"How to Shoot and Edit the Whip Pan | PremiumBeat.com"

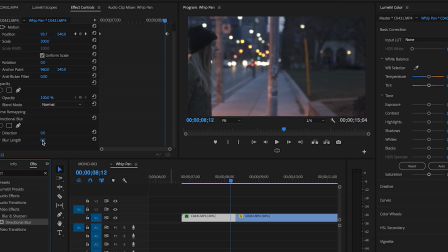254s
What you're gonna do with this now is you're going to apply your directional blur, make the direction go into a horizontal motion, and then just like expand it so it's like a super blurry image.
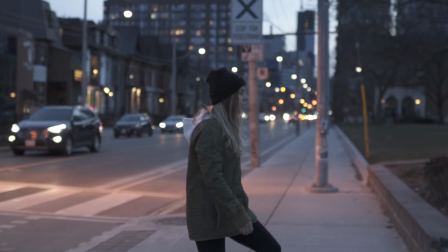265s
Now we watch it, looks pretty cool, and what I'll do is I'll actually just move my keyframe markers a little bit closer, and therefore when we watch the clip back, it just zooms right by and we've created a digital whip pan. That sounds like some sort of like production company. This is digital whip pan.
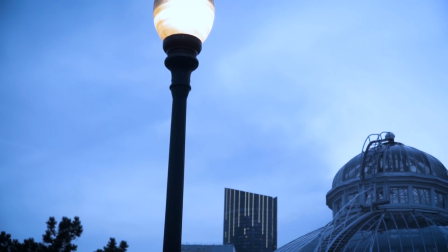282s
And then finally is the way of actually kind of incorporating the two, which is cutting into a whip pan.
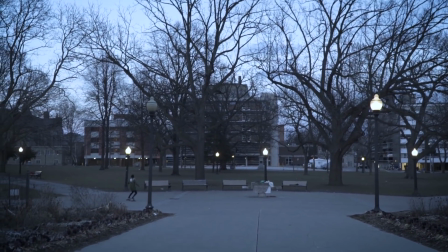288s
So let's say you have footage of just the camera kind of moving around, you have some like additional B-roll, maybe you like just set the camera down accidentally while you were filming and you have like that blur.
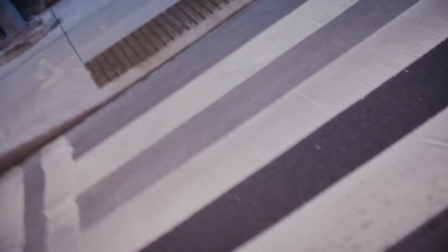298s
I have a catalog of a bunch of shots in my like sort of tool belt that I can use for that,
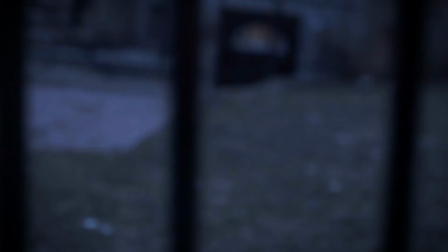303s
and I'd say just start piling up your whip pans in different locations. find that moment where the camera whips,
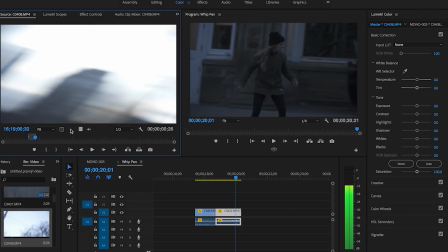308s
so find like a 2-second clip or a 1-second clip, then drag and drop that into your timeline between the 2 shots that you want to cut in between, and now you have a sort of a post-production plus production hybrid of the two,
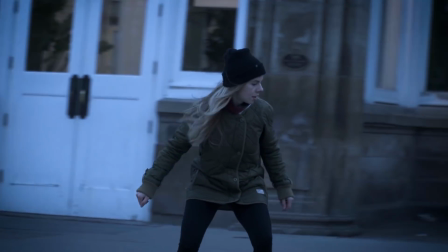322s
which creates the same effect. At the end of the day, it is how you can edit your sequences better to make it more immersive,
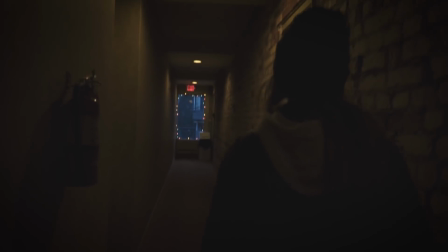330s
so when the audience is watching it, they feel a lot more immersed into the universe that you're building and less distance.
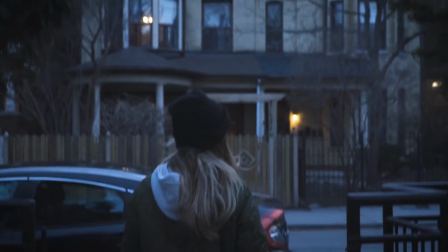336s
Now, this is a way to kind of jump between shots, but if you do it properly,
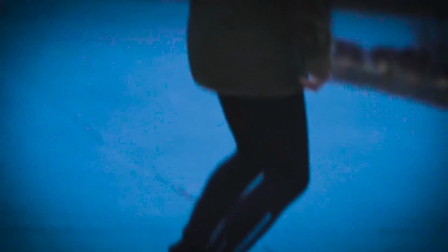340s
it should make the audience feel like the 2 shots or scenes are seamless, as opposed to cutting in and out between each other. It can build a lot of energy, it can build excitement, it can also make it feel a lot more organic, so I'd recommend playing around with it a lot more, experimenting with whip pans, whether it's speeding it up or adding in a blurry image. And that is it. If you guys want to take a look at more tutorials, I recommend giving PremiumBeat a subscribe. There's a lot of really great content on there from some super dope creators. If you like following me, you can follow me on the Instagrams at ZachRamlin. Love to see your face there. If you have any questions regarding this tutorial, you can message me on there, and I would love to answer any sort of questions you have about filmmaking, whatever. Happy editing, keep making some great stuff. I'll see you guys next time.